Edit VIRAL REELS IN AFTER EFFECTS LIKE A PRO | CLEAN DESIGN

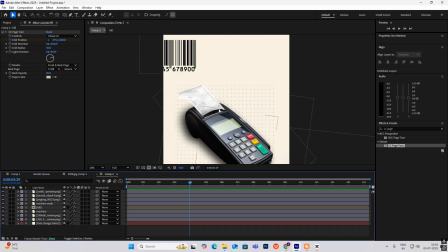9:54 you get this animation now to give it more you know realistic feel what i'll be doing is new adjustment
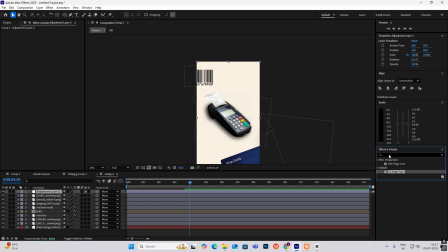10:02 player okay and then search here for gaussian blur okay this legacy and put it on this and increase the blurriness okay now select
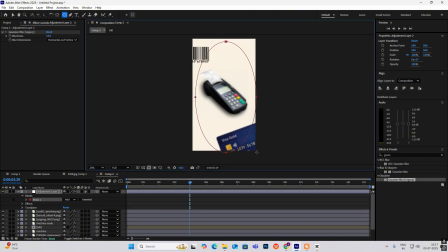10:19 this ellipse tool and make something okay i'll just you know drag this over here hit s to make this bit bigger okay now i'll
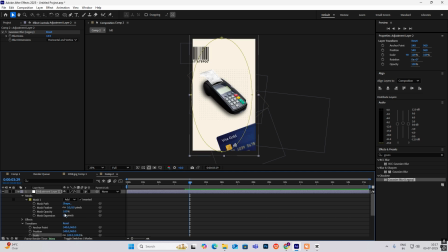10:34 just go inside mask invert it and then increase the feather okay
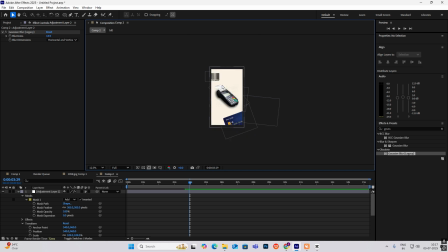10:42 so as you can see the edges are blurred out okay and you can see the animation okay let's see what else is there okay so that is it
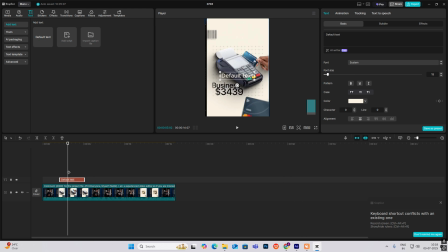10:55 only this text remains okay business and this number counting so digital product
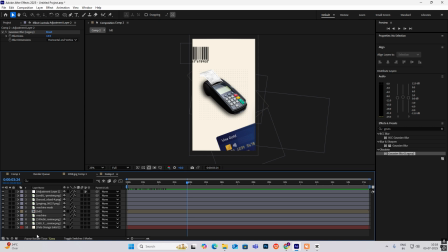11:01 so you can do that easily just bring in a new text layer select
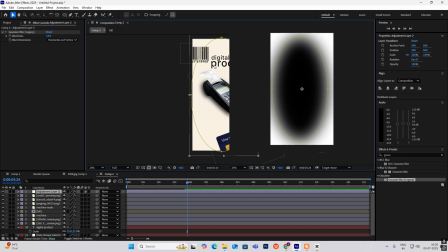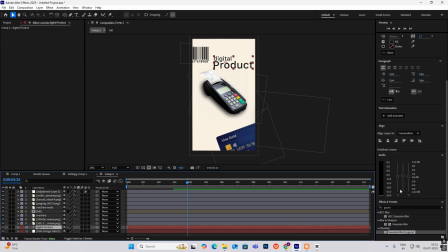11:15 this and you know head on to my effects empty sets okay head on to my user presets and i'll select my text data and put it over here okay
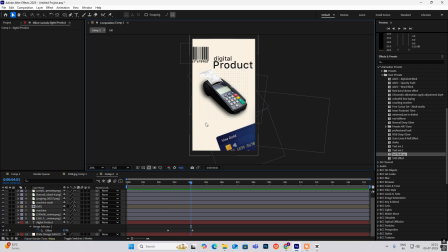11:33 adieu and bring in close up okay and for the number counting i can just you know
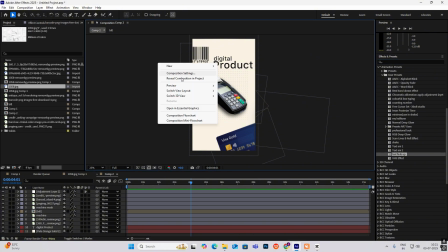11:41 select this and just select new text
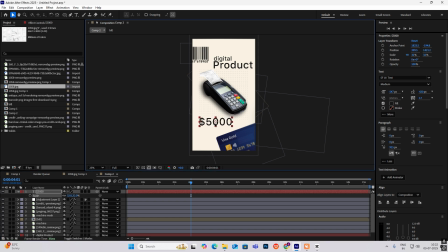11:46 okay five thousand dollars put it over here okay let's spin them closer then i can just head on to here and select my counting number preset
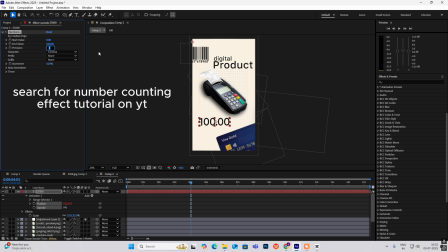12:02 put it on this make press him zero and value 5000 start value zero okay
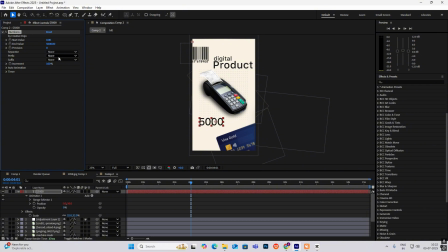12:16 comma none prefix will be usd okay so you can see i have got the number counting preset
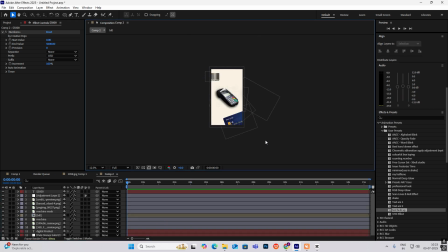12:30 okay so our first animation is complete so basically what we can do is to make it more engaging i can just make everything a 3d layer except the background
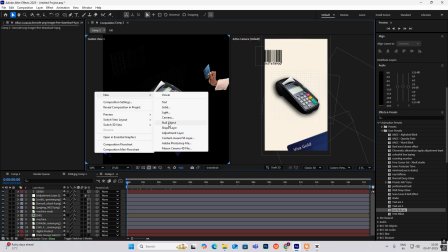12:47 okay and on to new bring in camera
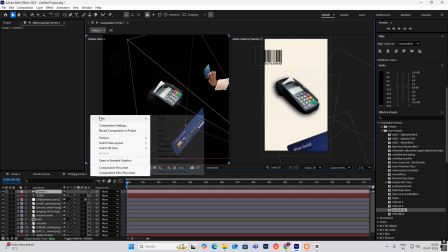12:52 hit okay then again head on new null object and now make it 3d
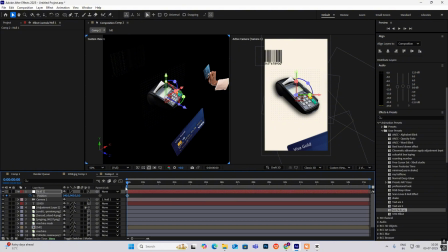12:59 and connect the camera to null take this p for position go ahead somewhere here now be in head position go back and then zoom it in
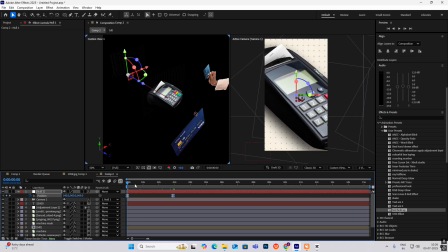13:11 select this f9 and then drive this to the left